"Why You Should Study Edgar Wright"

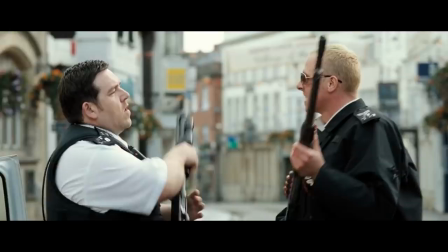Edgar Wright is one of the most unique and talented filmmakers working at the moment.
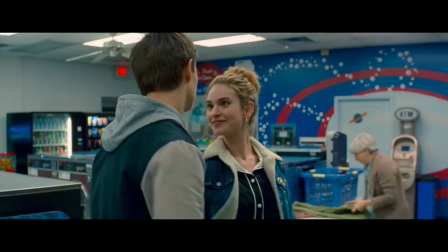His movies are creative, fast-paced coming-of-age stories packed with high doses of fun.
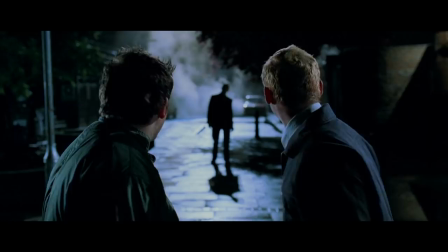While most people on YouTube like to focus on Wright's visual style, there are also many lessons that writers should take from his screenplays. I want to analyze some of the elements in Wright's stories to show that these techniques can not only be fun,
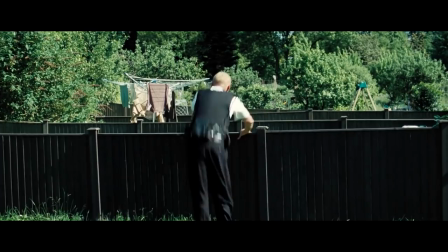but important to effectively tell dramatic narratives. Today, I want to look at how Edgar Wright handles exposition,
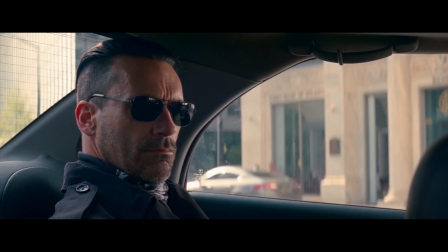dialogue, and philosophical conflict in his movies, and how you can apply these techniques in your own writing.
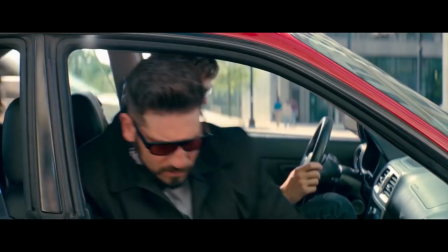This is why you should study Edgar Wright.
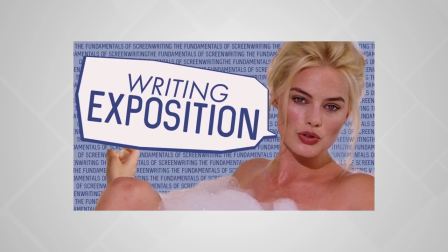In my video on how to write exposition for your screenplay, I've explained that exposition dumps should be avoided at all costs.
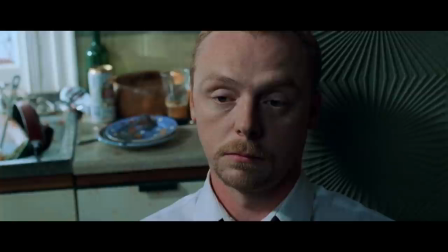This is because these can cause your story to lose its momentum or your audience to feel patronized and bored.
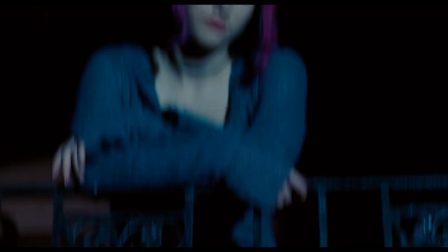But sometimes large chunks of information cannot be avoided. When needed, the writer can make them interesting by using stylized exposition.
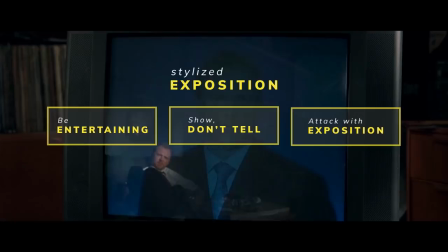Stylized exposition must accomplish three goals: be entertaining,
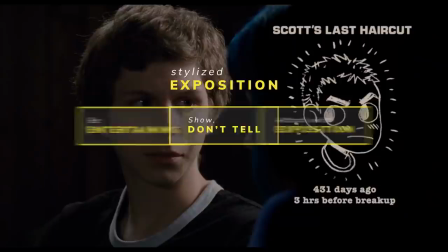show, don't tell, and most importantly, attack with exposition.
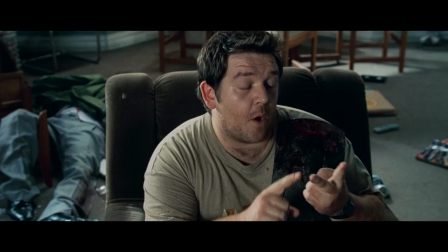Wright is a master at stylized exposition by making large amounts of information fun and even memorable.
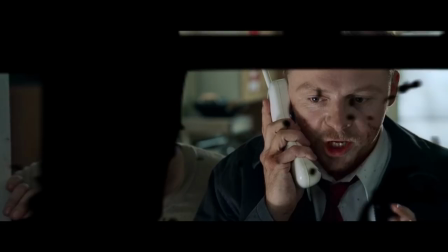Let's take a look at a scene from Shaun of the Dead.
Listen, Mum, sit tight, okay?
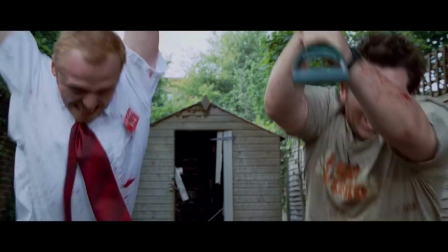You're not safe there. We're coming over. I don't want to cause a fuss. We're coming to get you, Barbara.
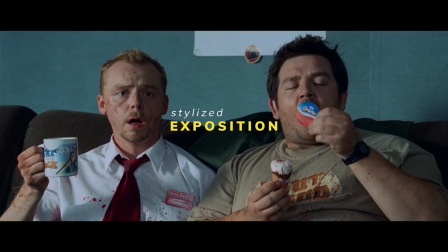In this scene, having just discovered about the zombie apocalypse, Shaun and Ed are brainstorming a plan of what to do next.
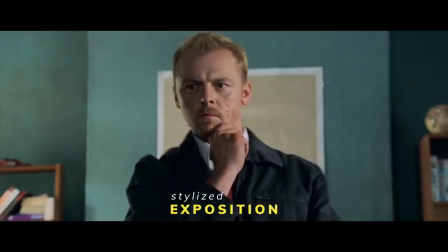So, what's the plan? Right.
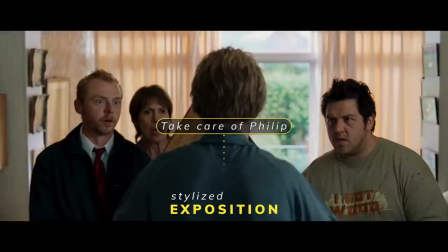We take Pete's car, we drive over to Mum's, we go in, take care of Philip.
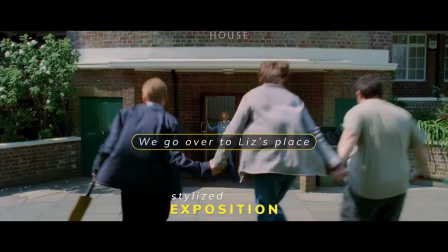I'm so sorry, Philip. Then we grab Mum, we go over to Liz's place, hole up, have a cup of tea, and wait for all this to blow over.
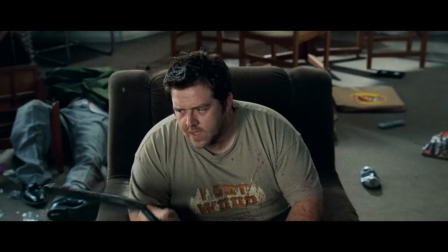Conceptually, this scene had the danger of becoming boring. It could have been filled with long chunks of exposition delivered in an uninteresting way.
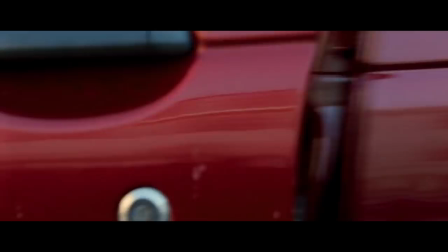But Wright ensures that the audience is engaged by firstly making the exposition fun.
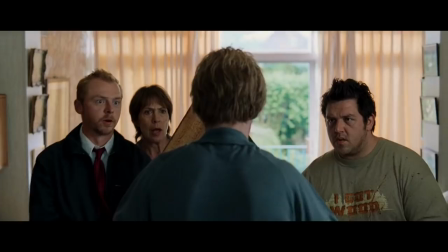Wright cleverly avoids a boring exposition dump by making the scene punchy and silly,
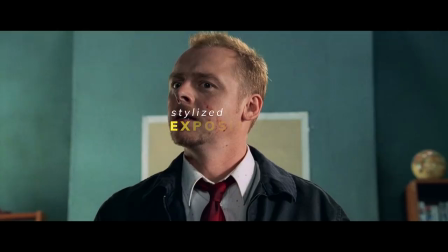with every rendition of the plan getting increasingly dumbed down and over the top.
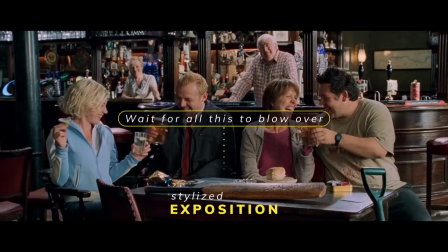Take car, go to Mum's, kill Phil. Sorry. Grab Liz, go to the Winchester, have a nice cold pint, and wait for all this to blow over.
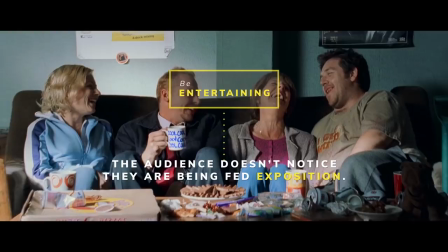When the audience is entertained, they don't even notice that they are being fed exposition, but instead go along for the ride.
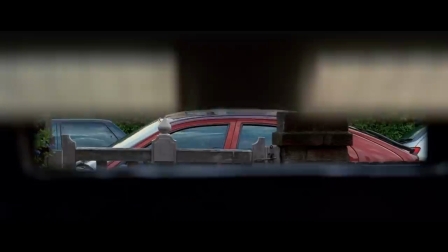Yeah, boy!
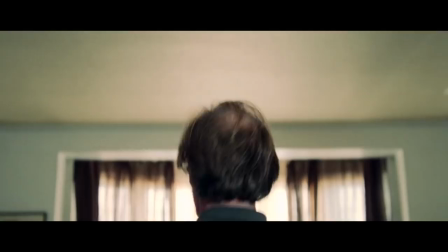Because of how fun it is, what essentially is an expository scene has become one of the most iconic moments in Wright's filmography.
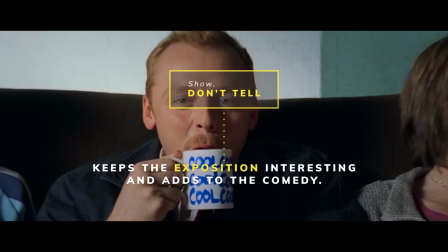Secondly, this scene does not only tell us about Shaun and Ed's plan, but it shows it to us.
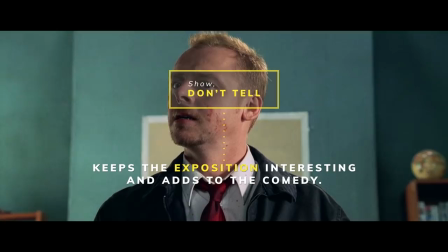Instead of merely having Shaun and Ed stand in a room and discuss their plan, Wright decides to visually show each one of their renditions.
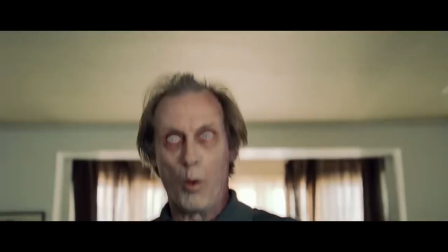This keeps things interesting and adds to the comedy. Lastly, this scene attacks with exposition.
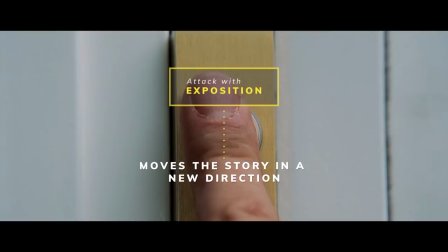We now know how Shaun and Ed will try to rescue Liz and Barbara. This moves the story in a new direction as they set their plan in motion.
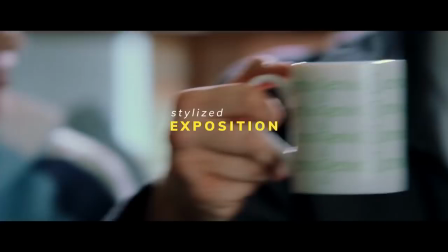In your own writing, avoid exposition dumps. But if you can't, try using a form of stylized exposition.
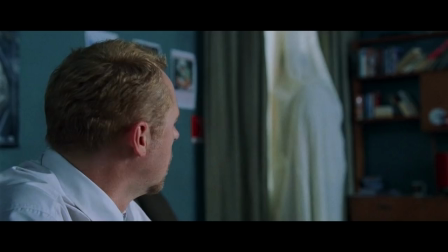Find a creative or funny way to get the information across while showing and not telling, as well as attacking with exposition.
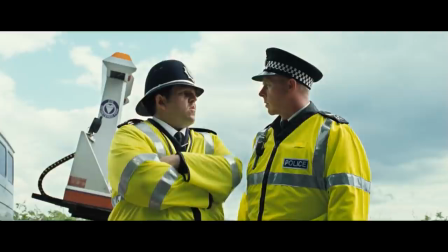Wright's dialogue is characterized as being quick, quirky, and with a back and forth nature.
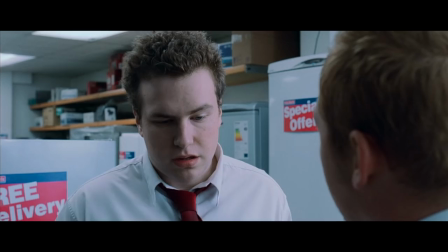We all love quoting lines like "the greater good" or "you got red on you."
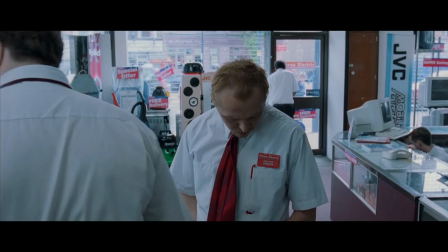You got red on you.
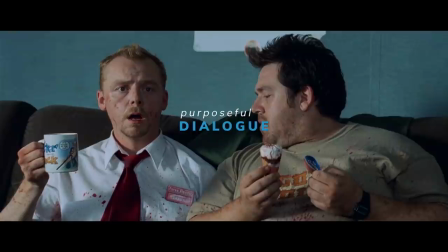However, this charm can only be created because Wright ensures his dialogue is purposeful within the context of each scene.